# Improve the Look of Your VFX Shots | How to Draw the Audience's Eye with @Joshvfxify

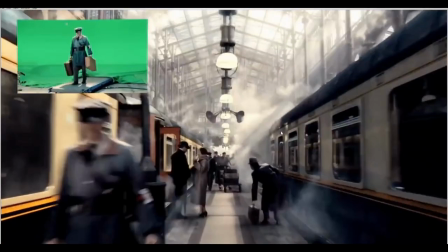(10:08)
the difference between where am i going to put that smoke stop footage do i have it going this way or this way where do i put my god rays
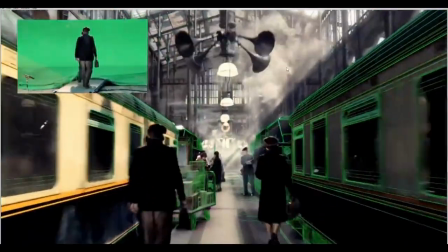(10:14)
what way does the sun go how kind of contrast you should it be at the top v is the bottom all of these decisions
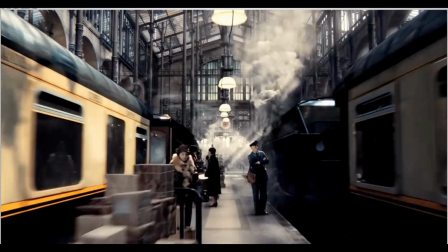(10:20)
are decisions that can be made in compositing so it's super super important that you're starting to think about balance this will make you a better compositor and it will also mean that you're kind of indispensable a little bit because you're not just a compositor now you can actually develop the look of sequences
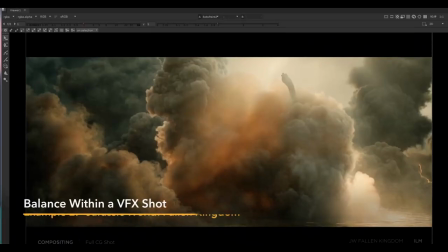(10:35)
super super important now next up i want to show you a shot that was worked on by a composer called miguel santander silva um i consider him to kind of have one of the best eyes in the in the visual effects industry personally um he's a compositor at ilm they seem to agree
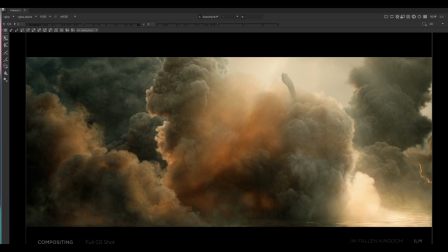(10:50)
as well because they've held on to him for quite a while um and this is a shot from jurassic world 2 um and obviously there was an effects team and and modelers etc and lighters textures working on this but I know that he had to do a bit of kind of working comping
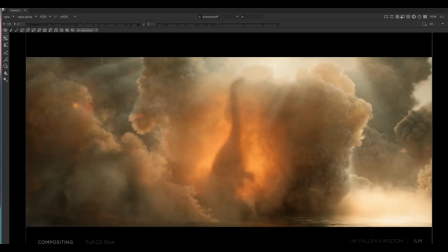(11:03)
to kind of like help sell the shot so I just thought we should just go through kind of using what we've learned from that Hugo shot and what I've talked about in that shot
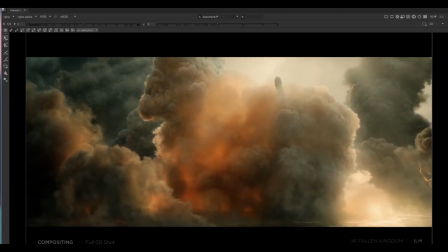(11:10)
and look at how Miguel's using that in this shot as well how the visual effects are using it in this one as well so first up let's just have a quick look from the shot again this from Jurassic World 2 it's quite an iconic shot from that film so
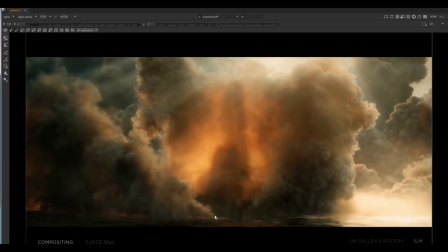(11:27)
it kind of rears up and then it gets engulfed in the flames so
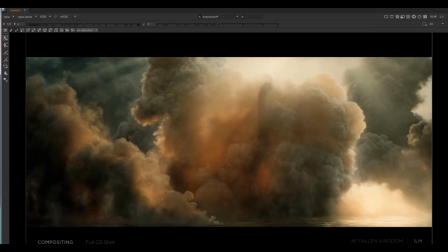(11:32)
what are they doing and how are they getting it again how are the visual effects artists and Miguel how is he in his comp making it so that we look where
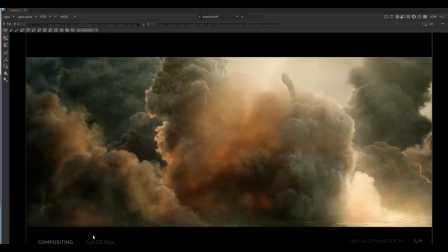(11:41)
they want us to look well if we have a look let's start from the start and what I want you to do is keep an eye on the smoke down
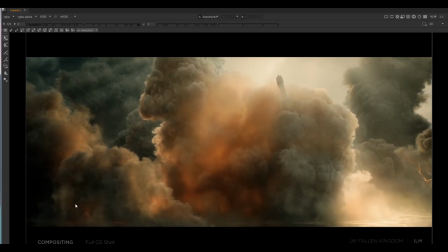(11:47)
the bottom so keep an eye on this bit of smoke in the foreground and this bit of smoke here notice how this bit
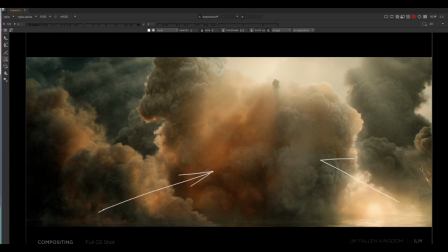(11:54)
of smoke goes this way and this bit of smoke goes this way again they're making it pretty idiot proof right like
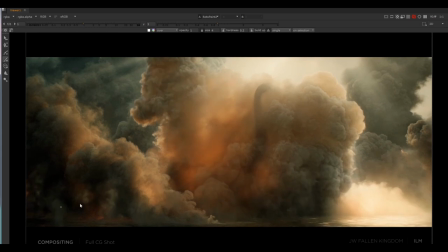(12:02)
if you watch through look this one's pointing this way this one's kind of coming up and pointing this way you can see it flies over even more then here's a big bit
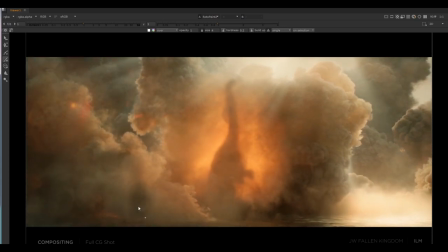(12:09)
as well flying over so again what Miguel's doing or I'd imagine this is Miguel adding this and adding the smoke in um he's
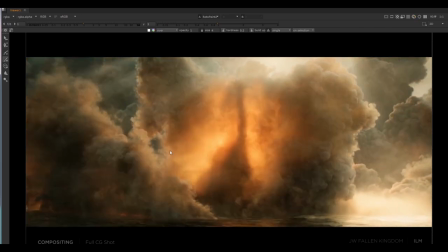(12:16)
covering up these areas he doesn't want us to look here and he's pointing our right towards the middle by moving that smoke there something else is doing as well a
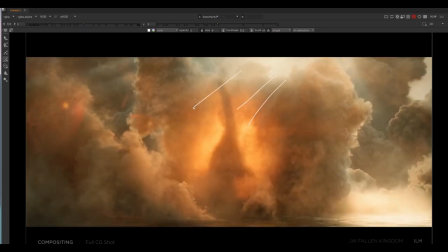(12:22)
little like that hugo shot look at the god rays they're pointing directly again at the exactly where he wants us to look in the shot
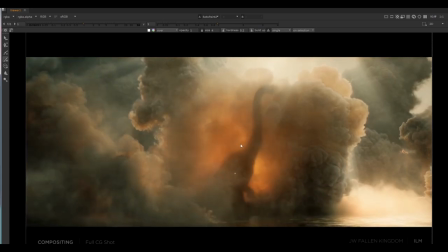(12:29)
something else as well it's using high contrast so you can see this is quite he's using color as well there's very little color in the rest of the image um probably by by design um and he's adding that into the middle bit here in order to draw our eye and notice the contrast
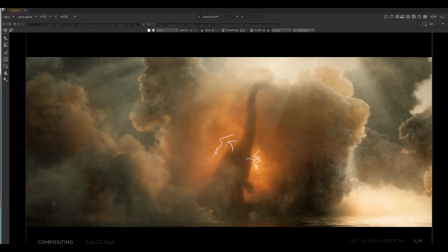(12:44)
levels how bright this is how bright this is compared to the actual dinosaur we've obviously got kind of quite high contrast here and here but because it's saturated
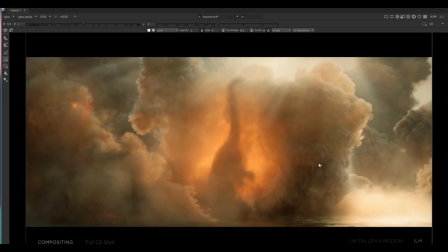(12:53)
basically it's got a lot of strong color it's really catching our eye and drawing our eye there
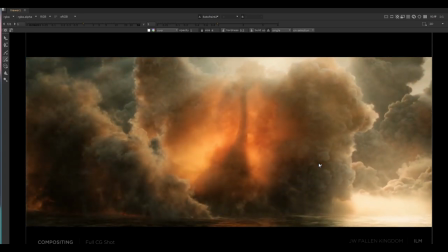(13:00)
so you can see it's super clever right and it's using very similar techniques to what we saw
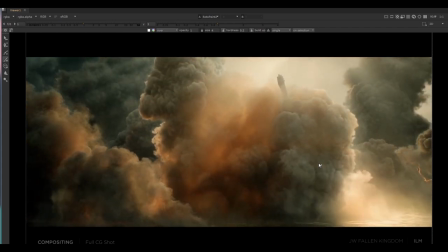(13:04)
on that hugo um on that hugo shot and notice as well look he doesn't really want you to
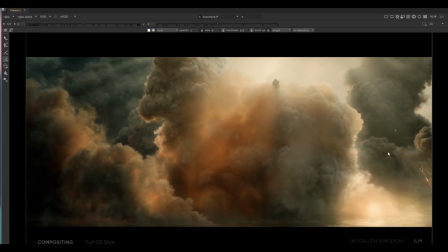(13:09)
look up here in these corner bits so he's kind of keeping the the clouds fairly dark and uninteresting um in in order to keep her eye in the middle of the frame.
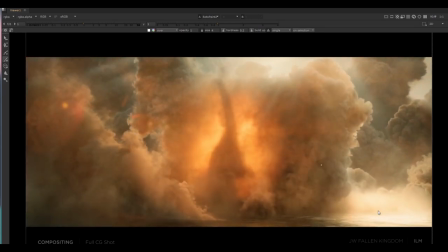(13:18)
He's blown out the top bit and blown out kind of the bottom bit. Again, this would be like photographically correct as well, but he's done it in order to draw her eye to the middle of the shot.
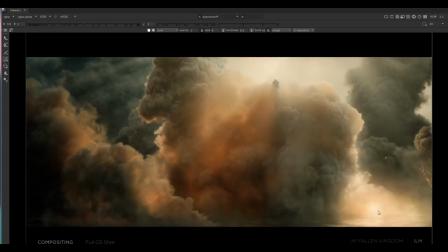(13:26)
So I just thought that's another really useful shot to look at, because again, if on paper you wrote,
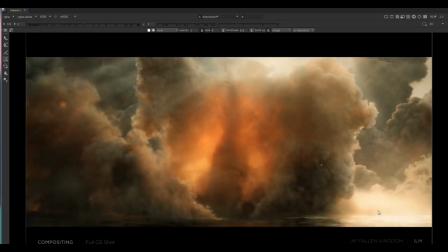(13:31)
well, look, a dinosaur kind of rears up, gets engulfed in flames and there's smoke everywhere. That could look a whole lot different to what we're looking at now.